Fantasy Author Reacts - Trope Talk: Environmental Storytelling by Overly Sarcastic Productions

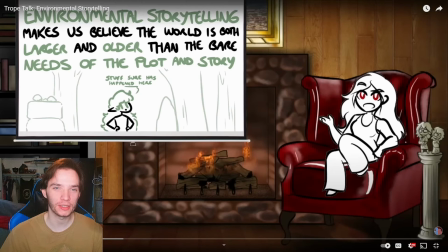when my for some reason my brain does not handle you know um writing things like like broadly like i do not do good with these kinds of death like there are certain things that
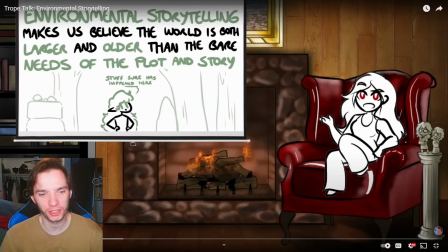uh i feel work really good with broad definitions but when it comes to like i guess the creative process the the uh this kind of stuff i mean because we see this in like probably every y'all this is like probably every single trope talk episode
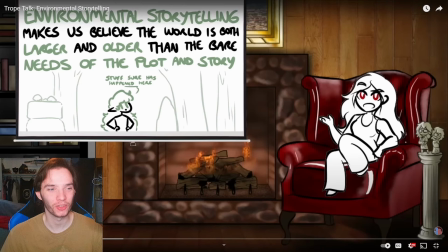where i'm like i have the more narrow vision of what the trope is then i i have the more narrow definition of it but red comes in with a broader perspective. She sees things more broadly than I do. My brain cannot think, does not care,
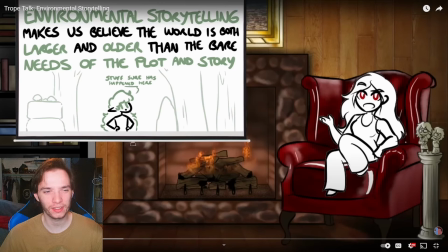doesn't really like these things being that broad. You know, like, I don't know how to explain what's going on up here.
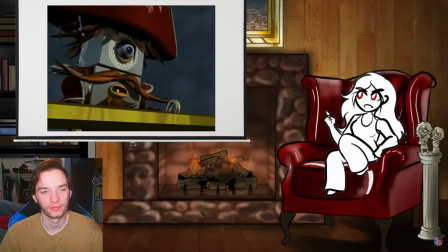Shown, instead of seeing what went down and then the scars it left on the landscape and then seeing the characters putting those events together we see
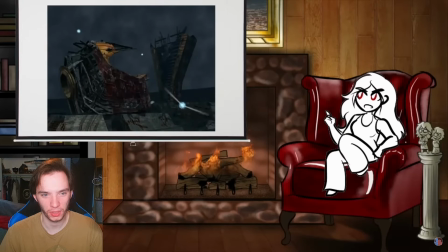the scars on the landscape first and either the characters unravel some of the events that went down through the sparse evidence left behind or the audience is
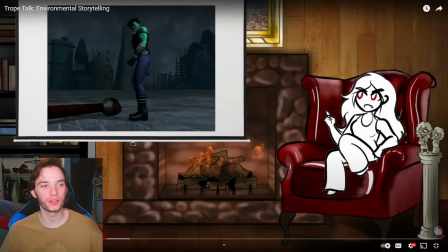just left to take it in at their own pace and come to their own conclusions okay no we do have okay ryan let red talk more and then you would realize you are having the same perspective on things i i forget to do that every time I watch a trope talk.
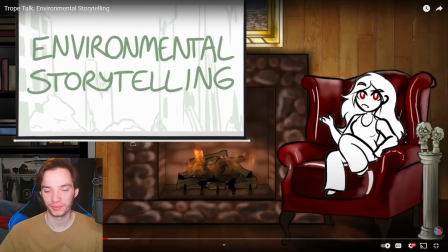There are small-scale examples of this trope that give us an easy inroad to picking apart the larger-scale concept.
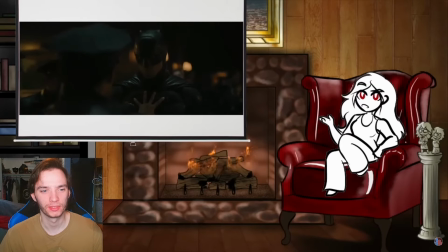Most obviously, unraveling the environmental storytelling of a scene is the entire central mechanism behind a detective figuring out what went down in a crime scene. They're presented with a situation where a crime was committed, usually there's a body lying around and some evidence of the struggle or whatever, and the detective takes in the scene and methodically unpacks the timeline of events that must have gone down.
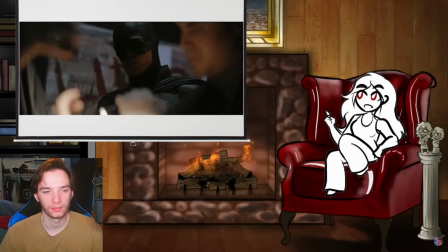In this case, the fact that the crime wasn't shown to the audience in any detail is central to the mystery element,
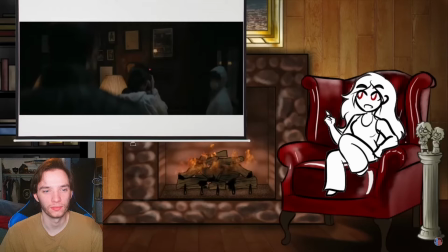where we're along for the ride as the detective pieces it together and narrows down the suspect list.
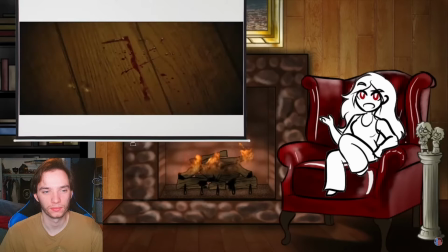This is part of why a lot of detective stories are seen to be more effective if they give the audience enough clues that they could actually put it together on their own,
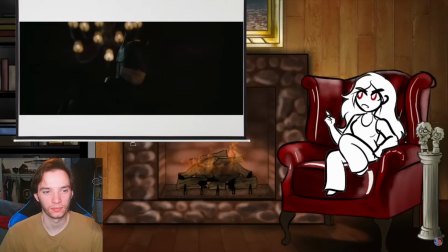because that's how you engage with storytelling that happened off-screen, by figuring it out. If instead you're presented with an unsolvable situation and then the detective tells you what happened off-screen,
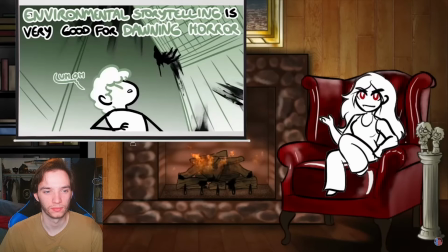the audience isn't engaging with it in a way that off-screen storytelling is designed to be engaged with. But there's a secondary element that this off-screen-ness lets the audience experience, dawning horror. In general, seeing something horrifying is, you know, unpleasant, but it's not as unpleasant as slowly figuring out something horrifying.
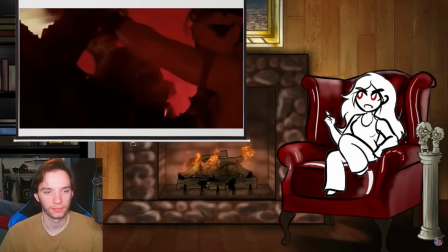Seeing the horror movie monster slavering at the camera isn't as horrifying as the slow dawning realization that it's in the room with you.
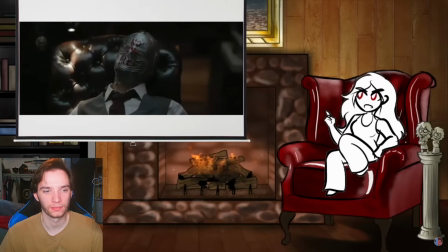Seeing a violent crime occur isn't as horrifying as slowly uncovering the extent and consequences of the violence.
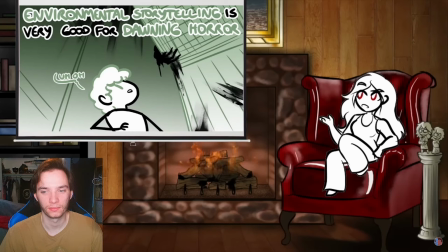And I think we've hit something here that helps us get a grip on identifying when a story element is more effective when kept off-screen. We're probably all familiar with the adage about horror movies being scarier when the monster isn't shown, and I think that fits into this space here.
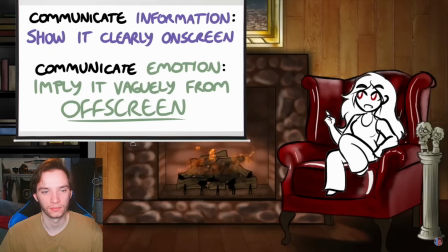If the writer's goal is to give the audience information about what went down, the most effective way to do that is to just show them the events playing out in detail on screen. But if the writer's goal is to make the audience feel horror specifically, the most effective way to do that is to keep clear access to that information from them.
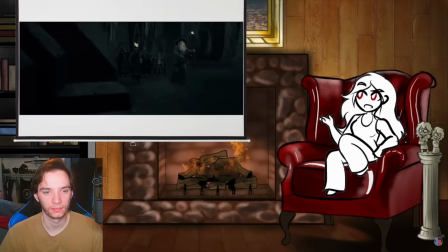When environmental storytelling is used for horror, the original offense that went down to shape the environment are almost never shown directly.
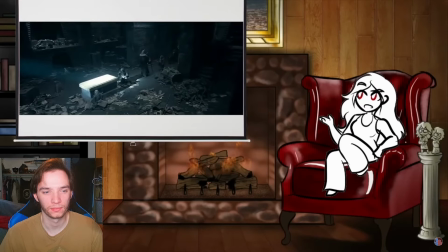Instead, the characters will slowly piece together the information they can glean from their surroundings and gradually realize how much trouble they're in.
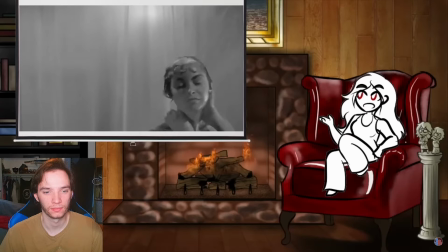Now, admittedly, if the audience is given more information than the characters, that can be used for a soupçon of dramatic irony that elevates the horror of seeing the characters in more peril than they realize they're in,
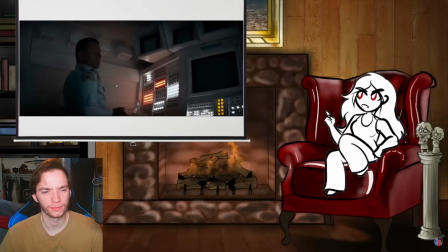but in horror settings that's usually kept to the relatively small beats of the camera lets the audience get a hint of the monster before the character realizes it's in the room with them,
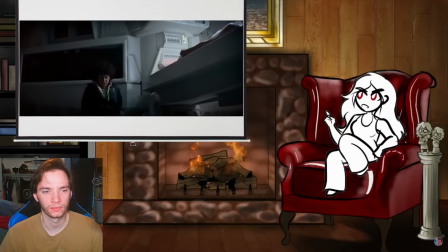and doesn't go as far as demystifying the entire scenario. The audience only needs to know enough to be afraid.